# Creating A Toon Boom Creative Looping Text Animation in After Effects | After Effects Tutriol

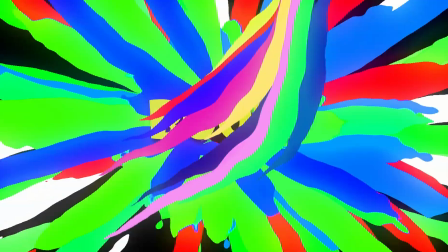We are going to discuss just the breakdown of how I made the Toon type of text animation with the background animation,
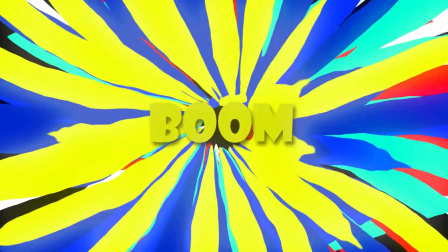and this is the final result.
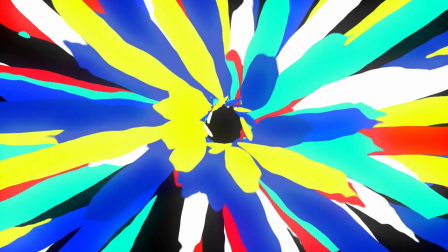Okay, alright, and this is totally made in Adobe After Effects without any third-party plugins, and let's see the breakdown of this tutorial.
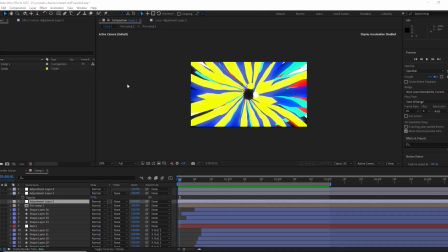Alright, and let's jump to the After Effects, and now you can see here. So this is the project file. I included this project file in this source description.
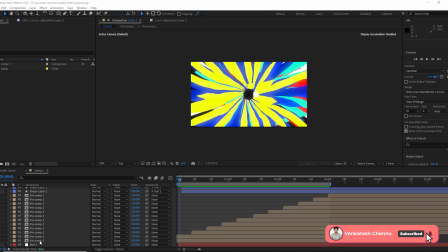Just you can download and you can search if you have any doubts or anything else. And let's jump and let's go to this pre-comp tool first of all.
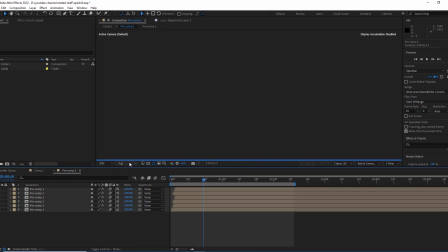And this resolution is full mode. Just I don't need full mode as of now.
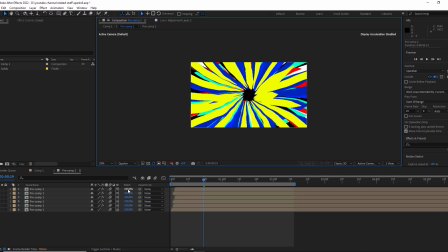Just while when you want to render it in the you can keep it full mode just for high quality.
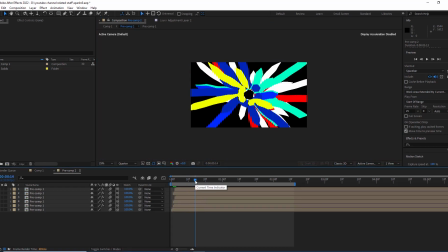Just when you're walking, you can put it half, third or quarter. Alright, and let's jump into the pre-comp one once again.
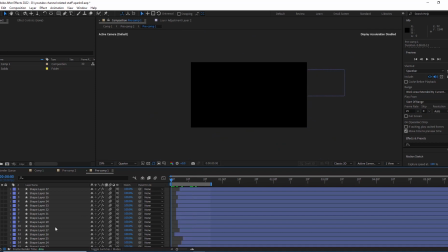And first of all, these are all the shape layers, and I will show just how I made the shape layer.
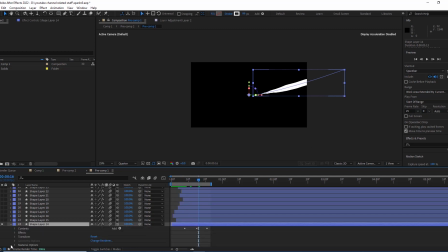So this is the shape layer, and I disable the fill over here, and
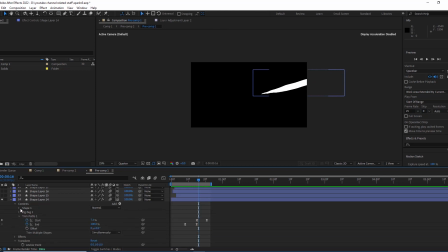let's go to the shape over here. And first of all, I used to give some stroke width to 99%, and just once you disable the taper,
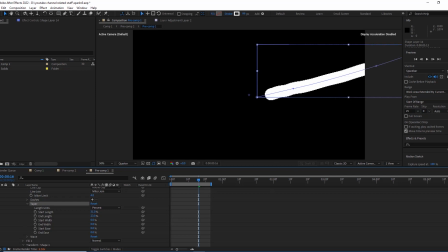so without taper it looks like this. And just why I used to give taper means just I need to give some
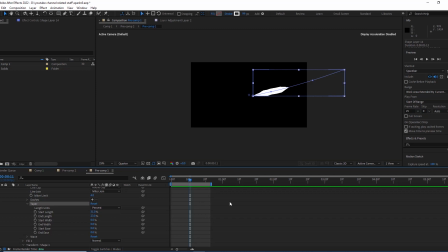liquid type of feel for this stroke animation. For that reason, just I used to give the taper. The taper length is 31% and taper end length is 23%. Cool.
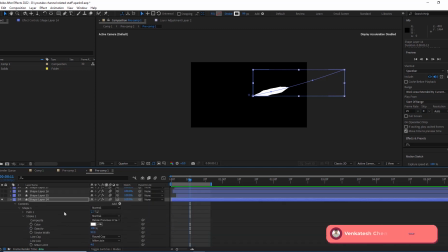And coming to this one, and again I used to turn on this one and solo it, and this is also the same,
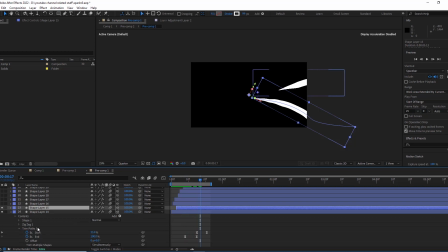and I used to give the same process just by taking the stroke, disabling the fill and enabling the stroke width, and just using the taper values like
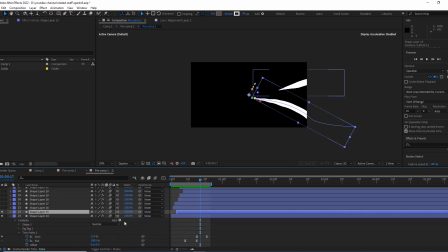same values 31/23. And I used to give some trim pass animation over here, the same both like previous, just start and the end keyframes, and I used to animate like this.
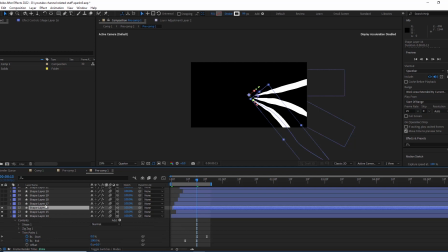Just alright, and I used to duplicate the rest of all this and see here, and I used to change the path here. Just how can I change the path means just click the pen tool and you can change this path as per your requirement.
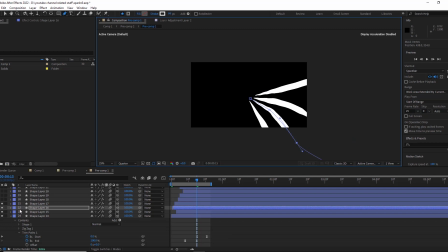And you may ask the question, instead of taking this repeater,
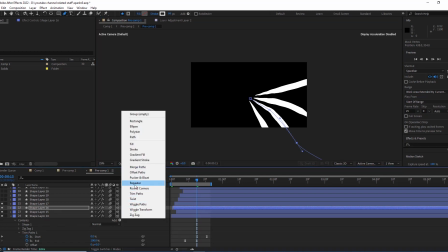just why you duplicate this many times means the repeater won't give you that much feel and that much realistic result in some cases, and that's the reason I used to duplicate this many times and
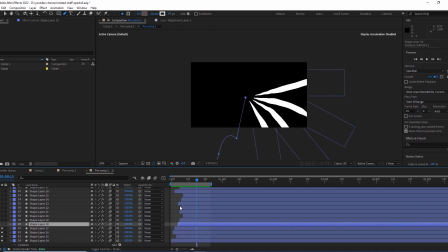place it with different time offsets, especially for making different time offsets.
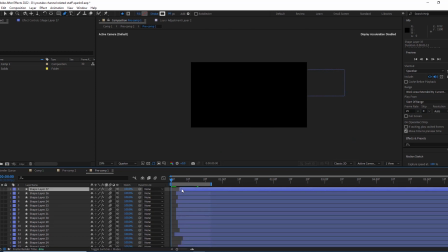See here, we don't have different time offsets, and here it starts from here and here it starts from here, and once have a look.
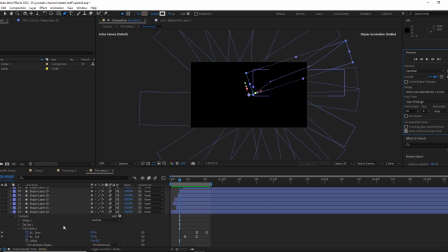So alright, it's finished. And now just coming to the effects, and I used to give some twill,
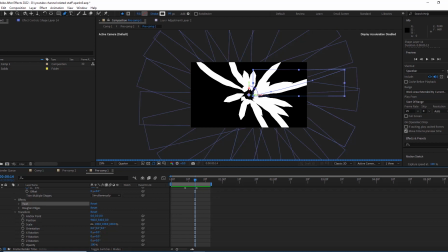so it will give some kind of feel to the animation. And once we can solo, first of all this one.
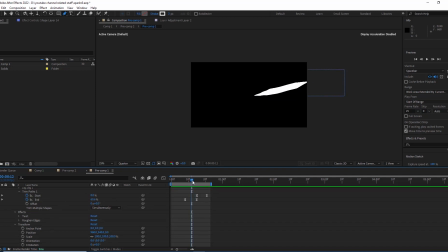So with this twill, you may feel some kind of this pushing type of, here you can see some bulginess here,
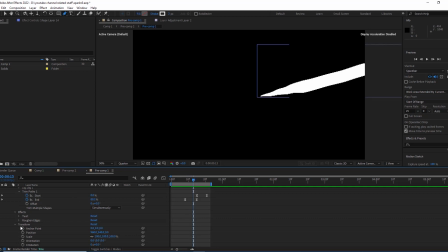so giving some bulginess to this animation, I added that twill, and I used to give twill radius to 6 and angle to 12.